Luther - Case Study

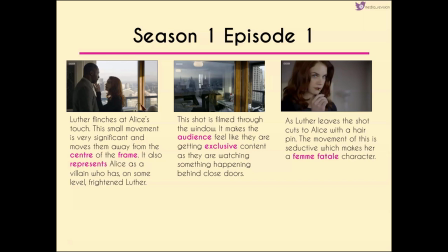[47:25]
There are lots of interesting shots in this show as a whole and one of them I think is the shot that we get here which is filmed through the window because it makes again it makes us feel like we're getting some sort of exclusive content. we're literally watching something that is happening behind closed doors but we're left with Luther leaving
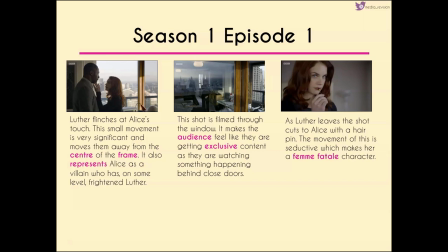[47:44]
and the setting that we see as Luther leaves is fairly significant to what's going to happen later on but again I didn't want to repeat myself given that this presentation is like 72 slides long as it is what we're left with though is Alice holding
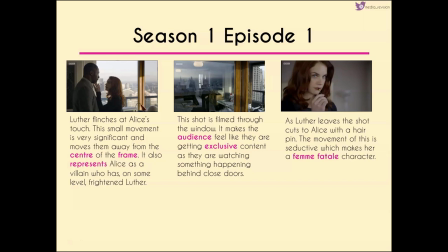[48:02]
a hairpin now the movement of the hairpin is very seductive, so it sets her up as this sort of femme fatale character.
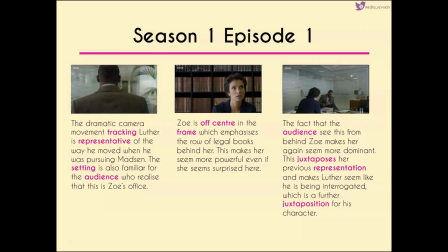[48:11]
The dramatic camera movement that we get behind Luther tracks him, and again is very representative of the way that he moved when he was pursuing Madsen. So we have the connotations of Luther with Madsen that we saw right at the beginning, linked with the recognisable setting which the audience should be aware is Zoe's office.
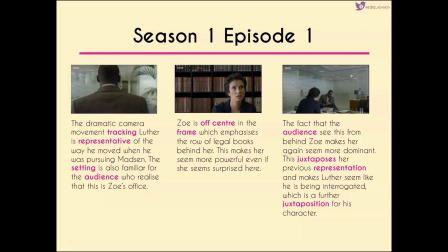[48:31]
Zoe when we see her is off centre within the frame which emphasises the row of legal books behind her and this makes her seem more powerful even if she is surprised and even if she's sitting down here and this is reinforced in that third shot where we are behind Zoe almost as if
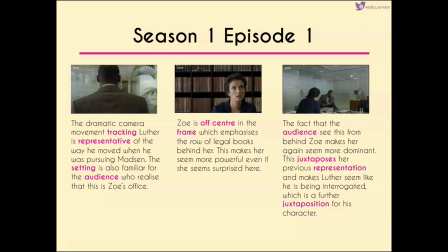[48:47]
we've got her back and this makes her seem quite dominant. So we get juxtaposition here because the previous representation of Zoe is someone who very stereotypically, like a lot of women in crime dramas, sort of needs rescuing. The way they're sitting also makes Luther seem like he's being interrogated,
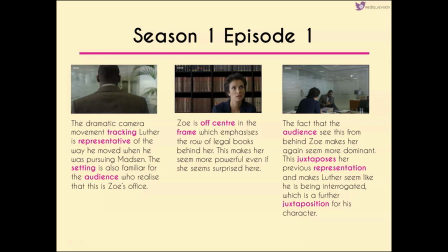[49:06]
so we've got further juxtaposition for his character because we wouldn't expect a police officer or detective to be interrogated.
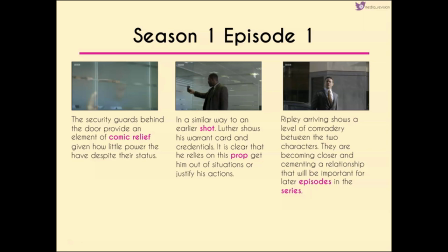[49:15]
Now the security guards behind the door again provide an element of comic relief given how little power they have despite their status and similar to an earlier shot with Ripley Luther shows his warrant card and credentials so it's clear that he relies on this prop to get him out of situations or to
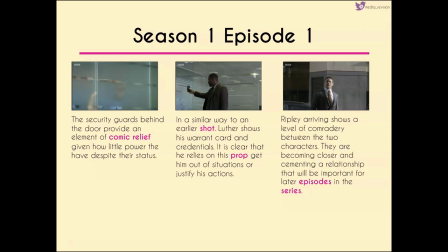[49:33]
sort of justify his actions and interestingly we see Ripley in the very next shot where he sort of arrives to rescue Luther and we have a level of sort of camaraderie between the two characters showing that they're becoming closer cementing a relationship that's going to be important for later episodes and later series.